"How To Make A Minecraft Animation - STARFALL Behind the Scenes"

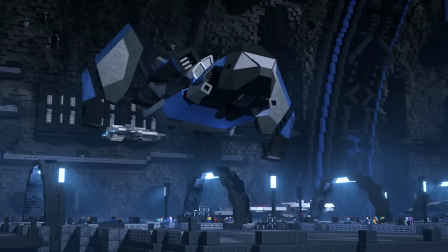Lighting this was honestly pretty tricky.
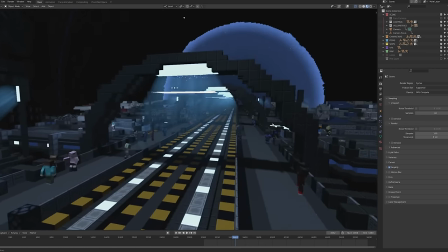The arches in the middle works nicely as light sources for the central platform, but it wasn't really lighting the landing pads themselves,
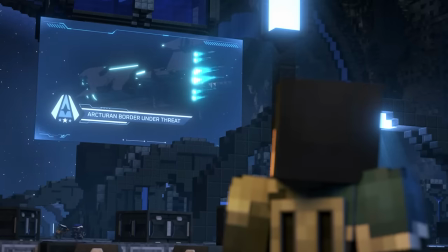so I added these sort of lamppost looking things at the corners of the landing pads so that the platforms weren't too dark.
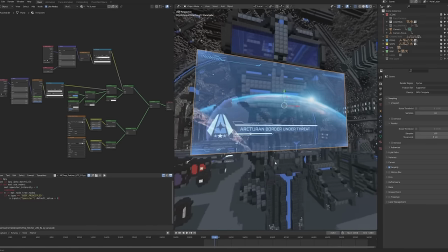It's also filled with lots of fake volumetrics. The TV projector was just an image sequence that was layered with one of the UI elements from the Atlas monitors.
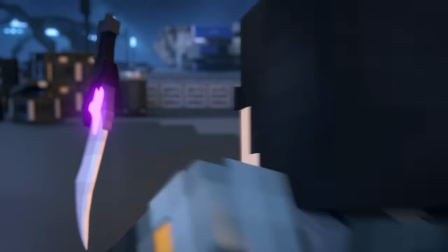This scene is when we're introduced to Owen's friend Kira.
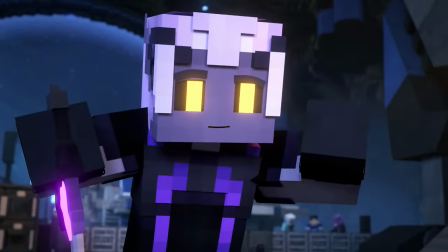I wanted to make sure that their dynamic gave off a very playful sassiness as well as convey a lot of history between the two.
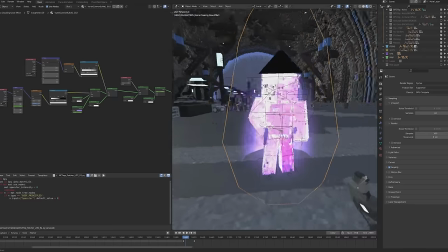Her cloaking ability was made with some emissive noise textures on her skin.
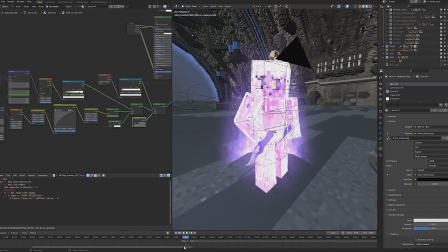The electricity around her was a different kind of noise texture and there was also this 2D plane that glowed at the base of her to light up the effect a little bit more.
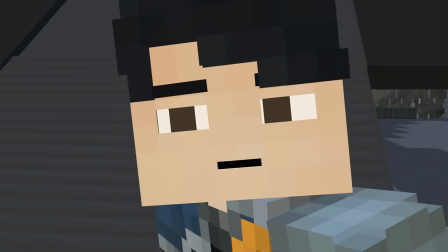At this point the Arcturian union shows up to interfere with Owen a little bit and the purpose was really to show that although Owen has become part of this society,
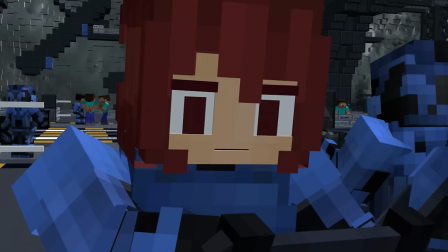he's still an outlaw stuck in a few bad old habits. He's still conflicted with who he is as a person, and he's struggled to adapt to this new life of order.
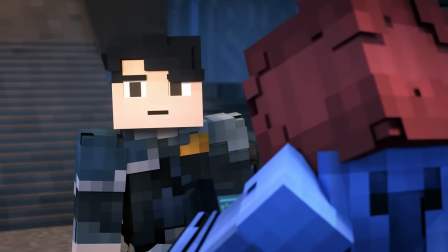Having Kira steal the weapon bat was a nod to their friendship. She's willing to help him out of danger.
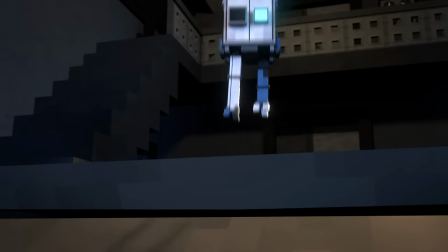And of course, having a moment with Chip was important to show Kira's compassion.
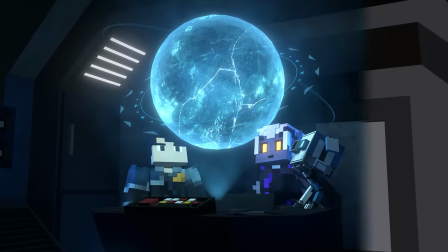I always love doing hologram effects, they're just really cool in sci-fi, so I wanted a scene where they use the holotable.
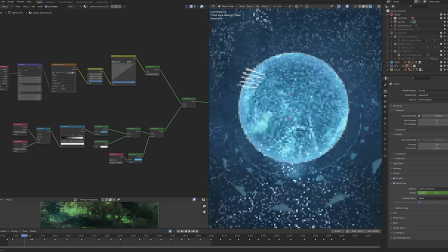The planet was made from the same texture as the Malagor one that we see later, but the texture was baked in that scene and then added as an image in this one. The fog around the planet was a sphere with a principled volume inside, which had an animated noise texture to give some motion.
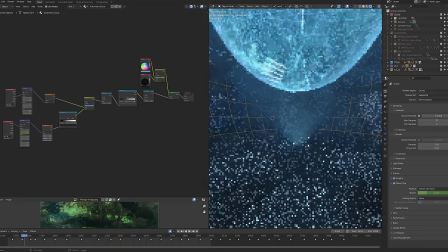The elements around the planet were a few emissive 2D rings, and the 2D volumetric was below to cast the hologram from above.
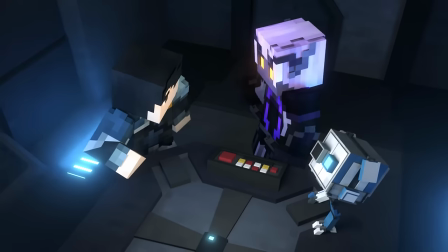This scene was another I was really happy with lighting wise.
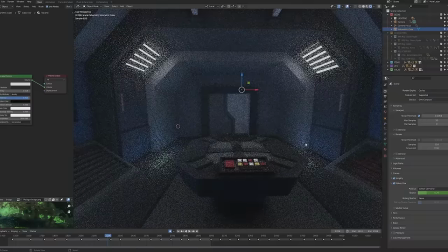I used another volumetric cube to create actual volumes and did a bunch of spotlighting on the characters.
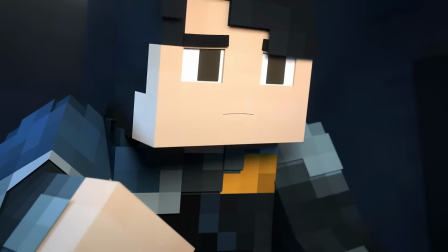One thing that I've tried to do consistently with Starfall was to have more than one light being cast on the characters to add more dimension to them,
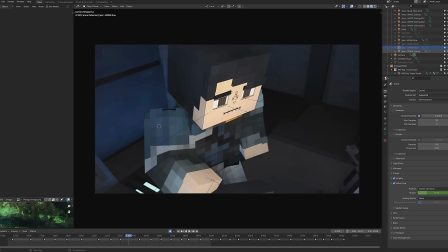like an orange light on Owen's face and then a blue light coming from behind him.
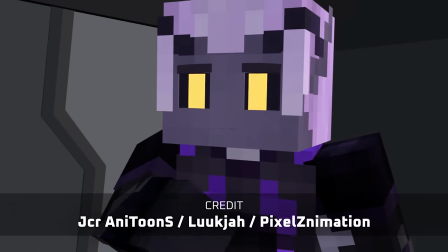This scene was animated by JCR, Luke and myself with faces being done by Pixel.
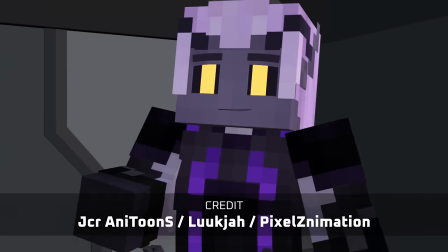I'm very happy with how the animation turned out as it was honestly a scene with a lot of changes in moods and it went from a calm kind of informative
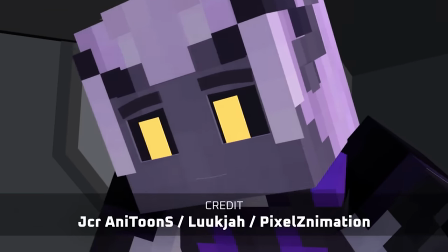vibe and then when Owen hears about the Striders it gets a little somber and then it gets more kind of uplifting towards the
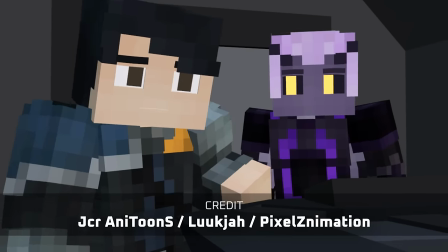end as Owen agrees to help her and this was to introduce a bit of Owen's past and history with the Striders,
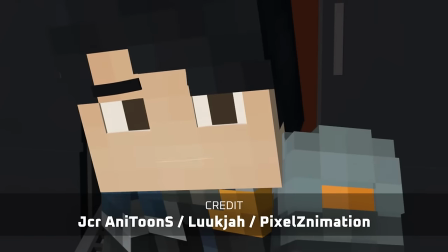creating the tension needed between him and Kira.
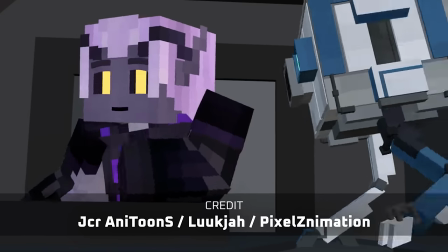It also showcases Kira's ability to persuade others to get what she wants and with that, they set off on their adventure.
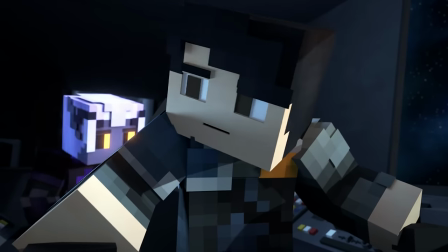The warp gate was heavily inspired by mass effects, mass relays, especially the sequence of the atlas approaching it.
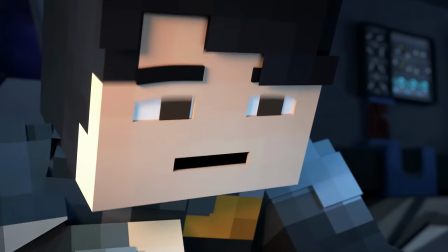I know I said I wouldn't talk about sounds, but just listen to how cool this is.
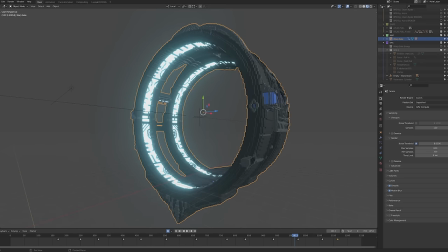The warp gate effect was made mostly from lots of particles. There were a few force fields in the center, like a vortex and turbulence,
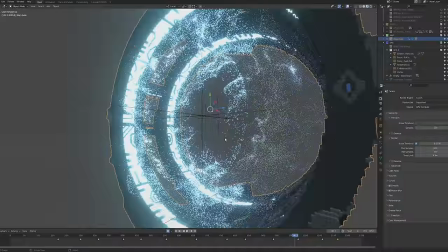and I keyframed a
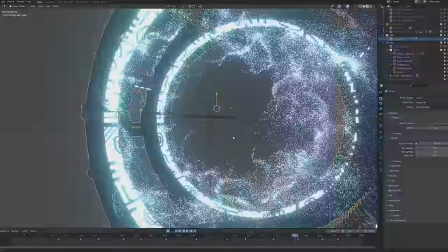force force field to suck the particles in and then explode outwards at the end.
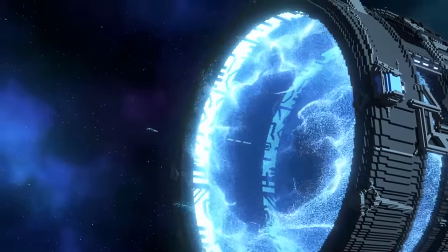It was all encased in a volumetric cylinder as well, which gave it this nice glow.
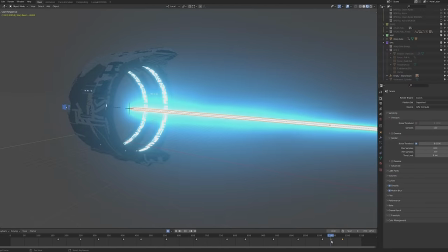The beam at the end was also a cylinder, with some emission moving across it very fast.
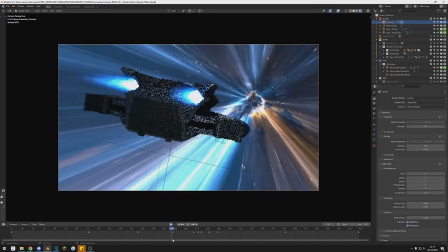The wormhole effect was created using techniques that I learned on the Space VFX course, so I won't be going into that.
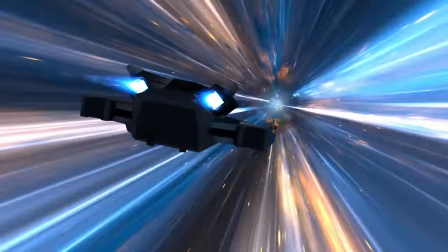When we come out the other end, we're greeted with the planet Malagor. This was initially going to be a desert world, with orange being the key colour instead of green.
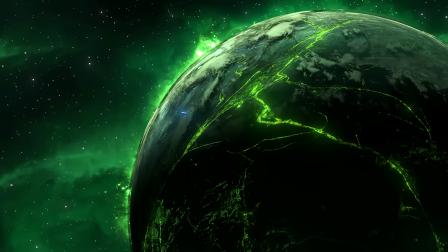The planet designs were of course, as I mentioned as well, from the pack that I bought. This is where things shift in tone, as the story really gets started.
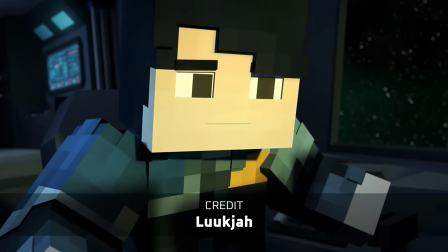Luke was the one to animate both scenes, on either side of the warp gate. Landing on Malagor was blimmin' awkward.
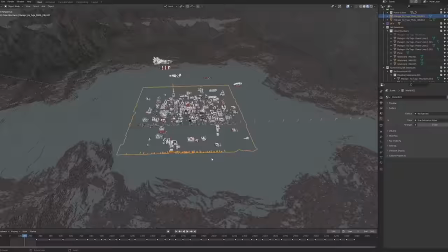The opening shot had the largest map I've ever imported into Blender.
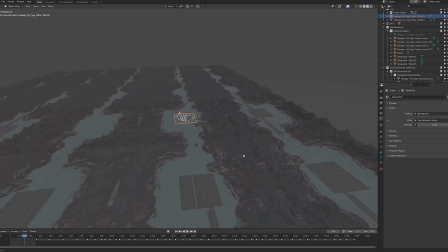I duplicated the main map multiple times, and then used instances to keep the scene from lagging so much.